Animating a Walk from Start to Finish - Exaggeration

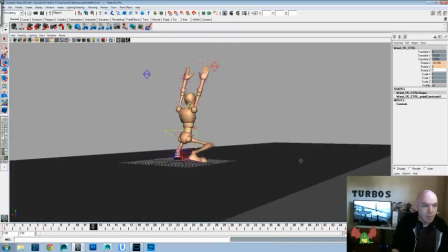733s
Alright, that's starting to get to a place that I want it to be, and again we're going to be probably looking at it from this kind of an angle, so let's make sure everything's working that way.
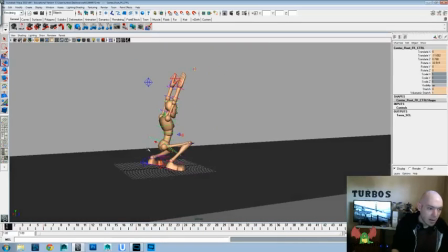741s
Looks like it is. Now let's get back into the hip controller and let's start favoring the forward steps with that.
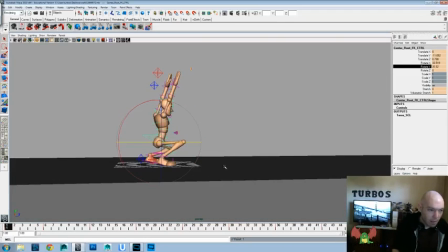749s
So that's going to be the rotate Y, and that's going to favor that one since it's forward. Now we'll favor the other one, and back, and forth, and back again. And then we'll get into the chest, and we'll do the opposite of what we have in the hips there. So when it's favoring that side,
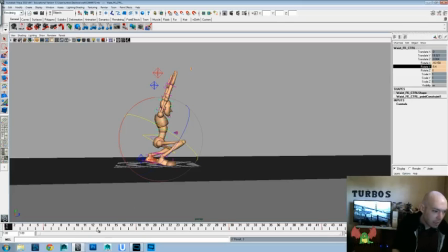769s
this side will be the forward leaning side in the chest, and vice versa. And this is probably a little over exaggerated today. Again, keeping in mind the exaggeration principle.
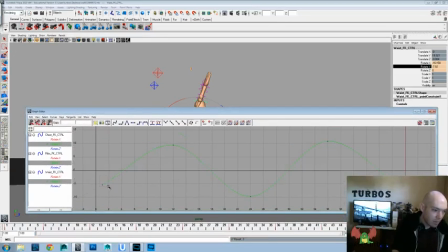784s
So let's go ahead and tone that down and even it out a little more. Because again, on something like this, we don't want that to be the focus of a side-to-side kind of a walk.
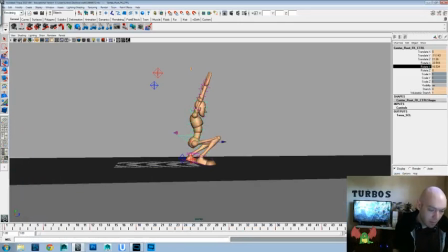796s
We just want to be able to feel that through the walk, so it's more believable. So we're keeping up with that illusion of life.
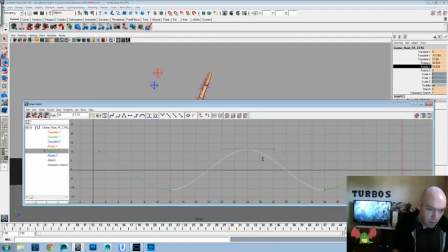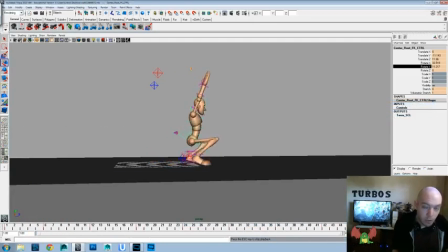810s
Now, exaggeration, if we were doing a close-up shot, is really fun to do in facial expressions. Now, you don't want to do something like that. That's way too over the top and theatrical.
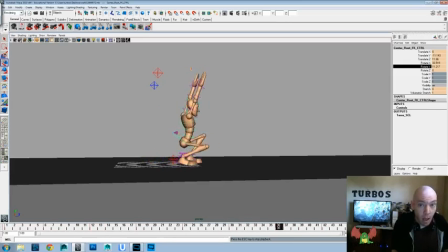825s
But it is fun to, if you're doing a shock, instead of doing this, bring it up and really over exaggerate it. It's very fun to do stuff like that.
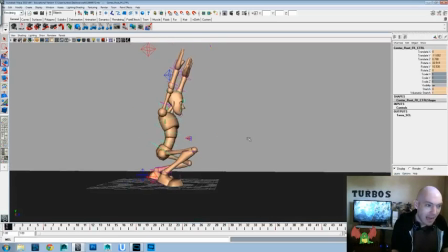836s
But we're just doing more body mechanics rather than acting and facial movements here. But it's definitely things to keep in mind, especially when you're thinking about the principle of exaggeration.
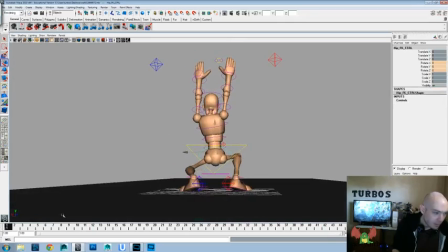850s
Now let's do, it's a little early, but let's get into the butt controller since that's going to be kind of a focus here. So we're going to rotate it that way, and rotate it that way, rotate it back, and back again, and then zero it out.
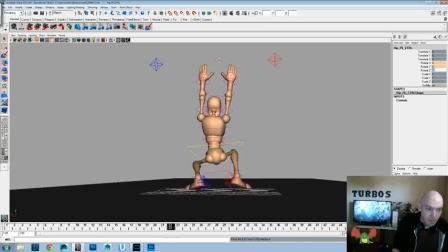867s
And let's see how that works. Okay, and then let's go ahead and favor the forward, and the next one, and the next one, and the next one, and that one.
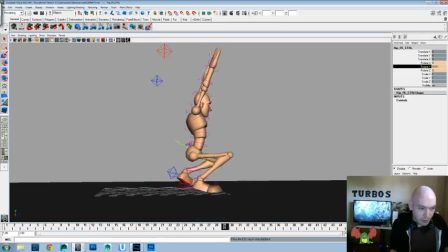883s
Okay. Now that looks a little bit too much for me right now, but the feeling is there.
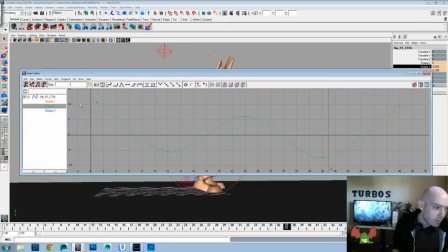889s
So we'll go in and we'll just take all of those values and keys that we have and we'll just shorten them up and kind of even them out as well. And again, one of those principles to remember when you're animating is don't be afraid to go big and nearly break the rig.
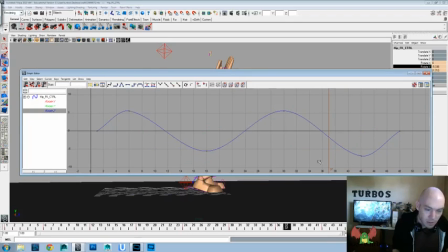906s
And by breaking the rig, that means doing an animation so much that it causes like the joints to disconnect, or the fingers to look completely mangled, and you can always pull it back from that,
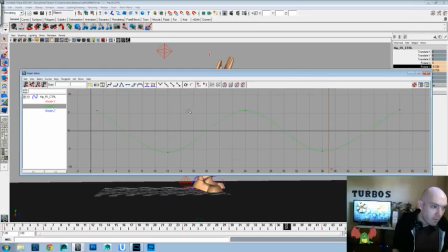920s
rather than inching forward and taking forever with something. Go ahead and really oversell it and then pull it back.
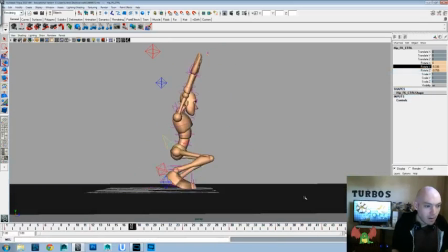927s
Over exaggerate it and then pull it back. That's totally fine. And that still feels a little too busy for me.
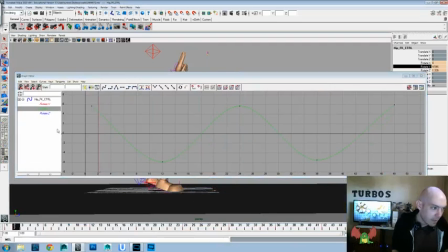936s
So stop that for a second, and we're going to just crank those down even more. And then go back to the principle of timing, and we'll use a timing element on the hips, or this butt controller.
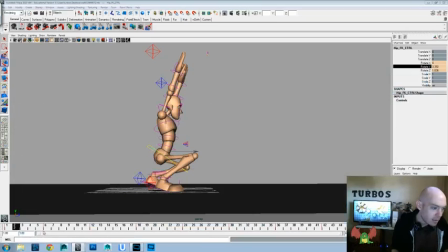953s
But before that, I think I want to do a little bit of compress and release in the chest, so that excuse me, it'll hopefully look like it's stretching out a little bit more on the passing positions than the contact positions.
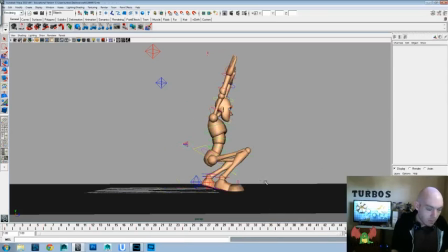970s
And not too much. We don't want to really over exaggerate that, but a little bit.
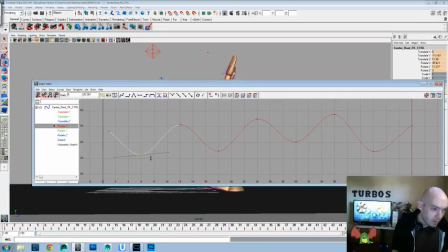978s
And let's go ahead and even these values out.